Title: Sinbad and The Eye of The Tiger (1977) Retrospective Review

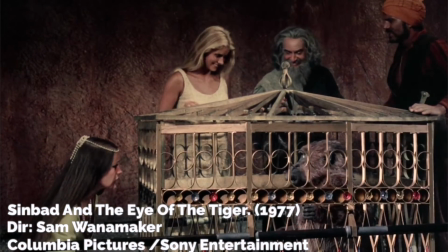No, it's a baboon. That's it, a baboon.
Magic White in Zenobi is more pantomime villain than I remember.
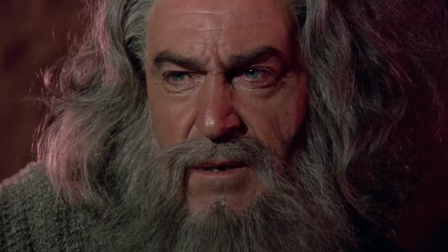However, she was nominated for a Saturn Award for Best Supporting Actress for this role. The standout performance in the whole movie is Harryhausen's baboon.
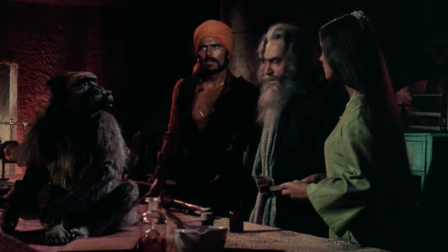He gives it such emotion. Some viewers at the time thought it was a real baboon. The scene where Kazim looks at himself in the mirror for the first time is filled with emotion.
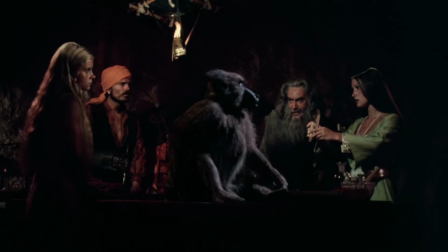It's a credit to Harryhausen's skill.
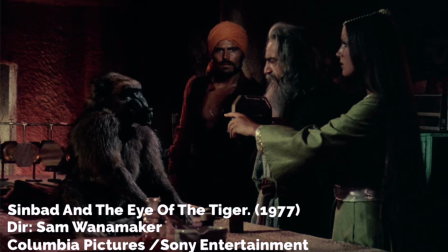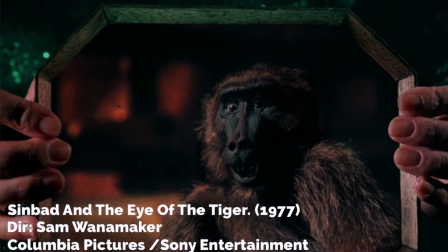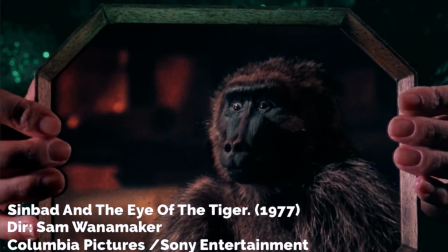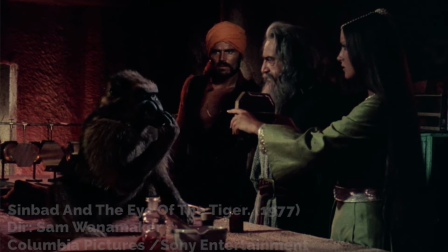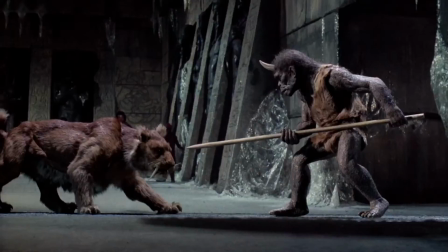The troglodyte is another triumph. The sadness and curiosity in his face is exceptional, which, spoilers, makes his fate very heartfelt and saddening.
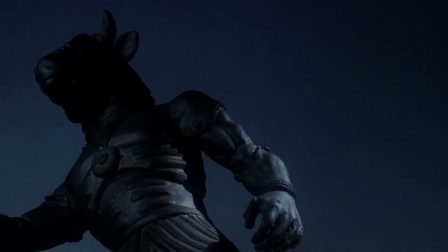Not all his creations are a success though. The Minotaur is a fantastic design. He and the giant hornet don't have the same impact as the rest.
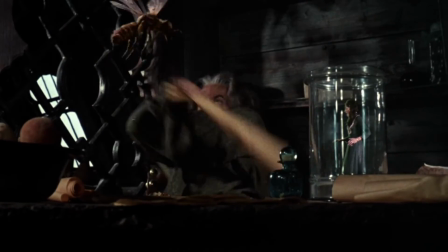Harryhausen said later this was due to the project being rushed into production, leaving little time for character development.
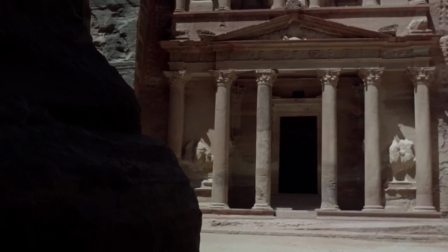Not all the effects have stood the test of time, in particular Petra and Jordan is particularly problematic,
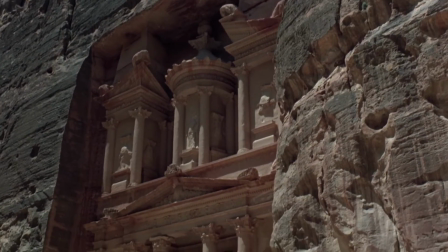as it's obvious that a second unit visited the location to gain the shots and background plates.
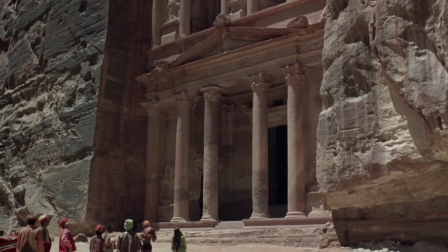None of the principal cast were on location, so stand-ins were used.
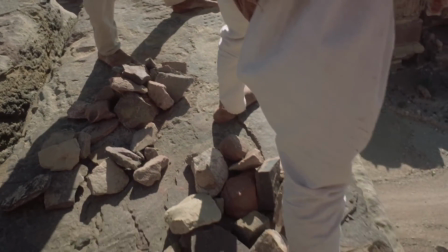This is common practice to save time and probably for budget reasons meant the cast would have performed their parts in the studio and the background would have been composited in later,
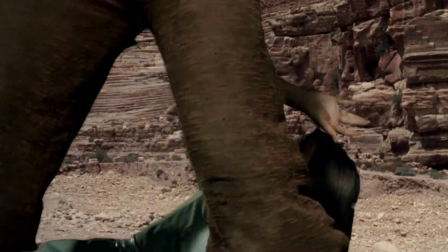resulting in some very poor results and poorly edited with some real bizarre close-ups,
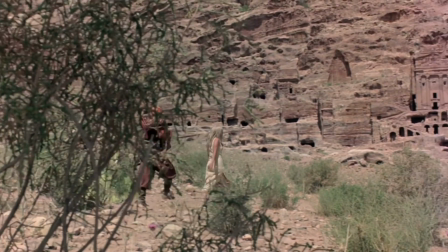probably to hide the background. When approaching the castle of Melanthius, the obvious standing for Jayne Seymour wears a green dress, while Seymour's appears blue,
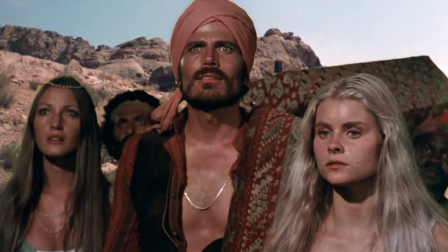possibly down to problems with processing as colours often fade, greens become grey or blue.
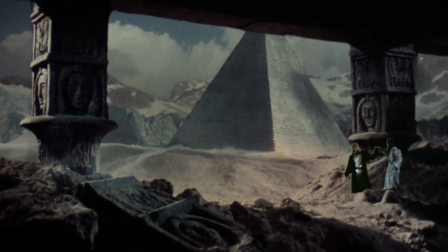One particular matte painting in Hyperborea also looks poor.
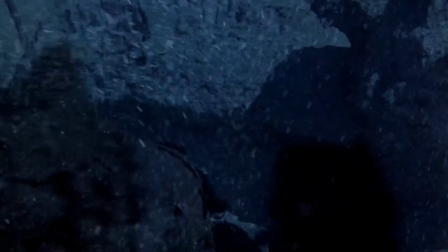The walrus attack in the Arctic is played with an overuse of composited snow, probably to hide the fact that this was shot in 100 degree heat on location in Spain.
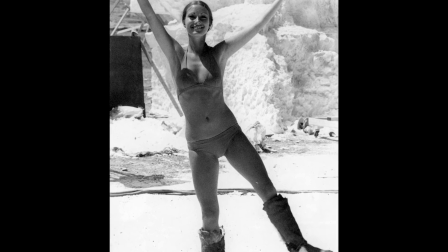The poor cast acting in untreated real furs, according to Jayne Seymour, created a real unbearable smell.
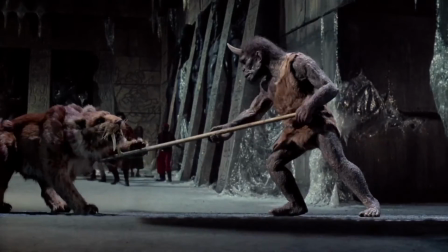Critics did praise the fight between the troglodyte and the saber-toothed tiger,
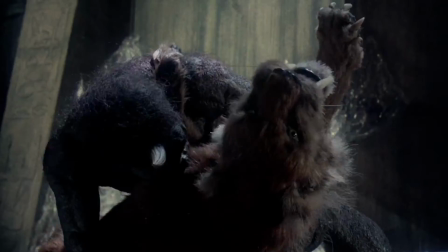saying it was better choreographed than the fight between the centaur and the griffin in the previous movie, the saber-tooth inflicting some real damage to the poor troglodyte.
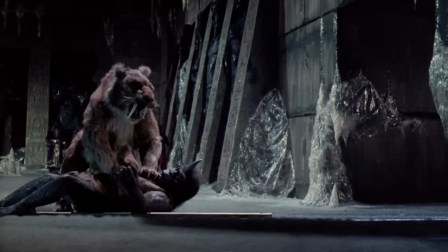The Eye of the Tiger suffers as being cast off as the weakest Sinbad movie.
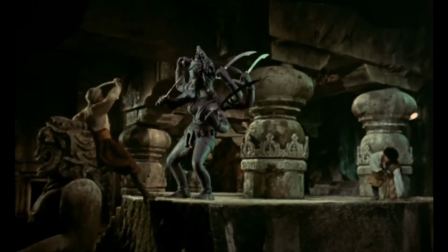It was bookended by the slightly superior Golden Voyage and the much, much more expensive Clash of the Titans, so it's kind of cast aside, which is a real shame.
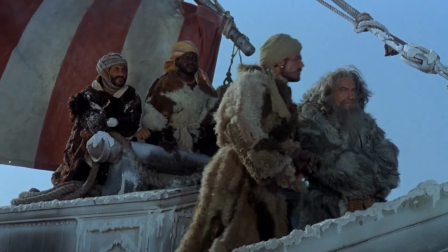Despite its flaws, it's still an enjoyable adventure. There was talk of another sequel in 1981.
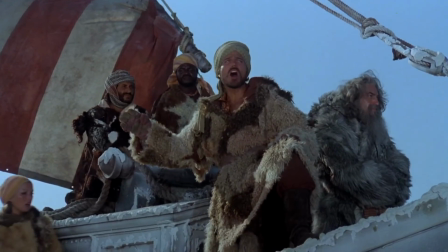Sinbad and the Seven Wonders of the World was considered too expensive after the high cost of Clash of the Titans.
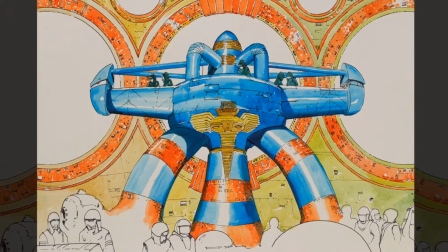Sinbad Goes to Mars was remarkably another story idea that was considered,
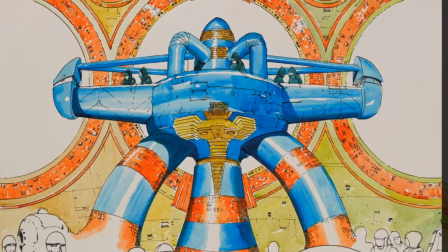a John Carter of Mars take on Sinbad, probably to compete with the huge sci-fi trend at the time.
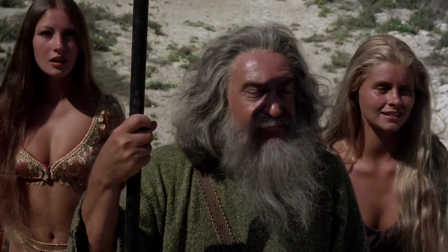I highly recommend Sinbad and the Eye of the Tiger. It's a nostalgic trip for me. It may not be the best Sinbad movie, but for me will always remain my favourite.
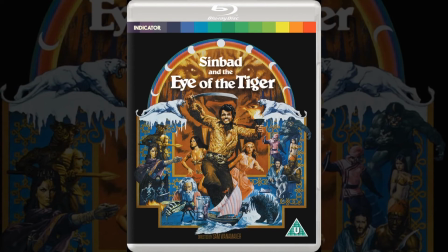If you want to watch, there's a great Blu-ray by Powerhouse on the Indicator label, or it's available to watch on Prime Video.
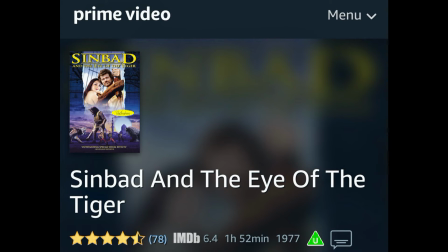There's no doubt in Ray Harryhausen's legacy and his contribution to modern cinema.
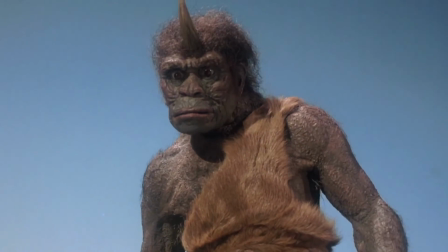After all, a host of the best directors and effects artists have been inspired by his work.
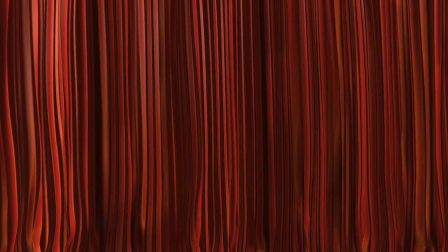All of his movies should be enjoyed for generations to come, and not just by fans who know of his work.
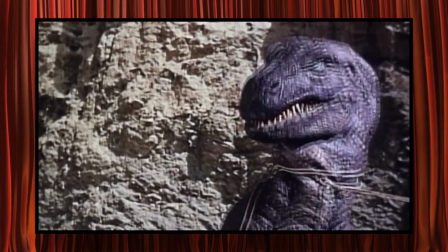His movies were the blueprint for modern animation, and not all have the charm of his work. In this age of photorealistic CGI, remake of Clash of the Titans and its sequel clearly demonstrate that.
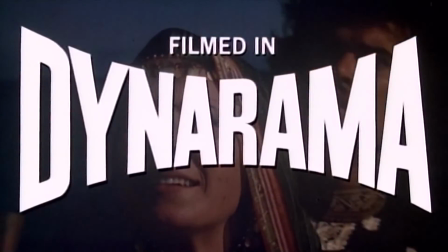It's refreshing to relive the wonderful world of Dynamation, and as Harryhausen stated, that wonderful never-never land of fantasy.
There's a certain childlike quality I think one has to maintain for the love of a fairy tale, for the love of a fantasy.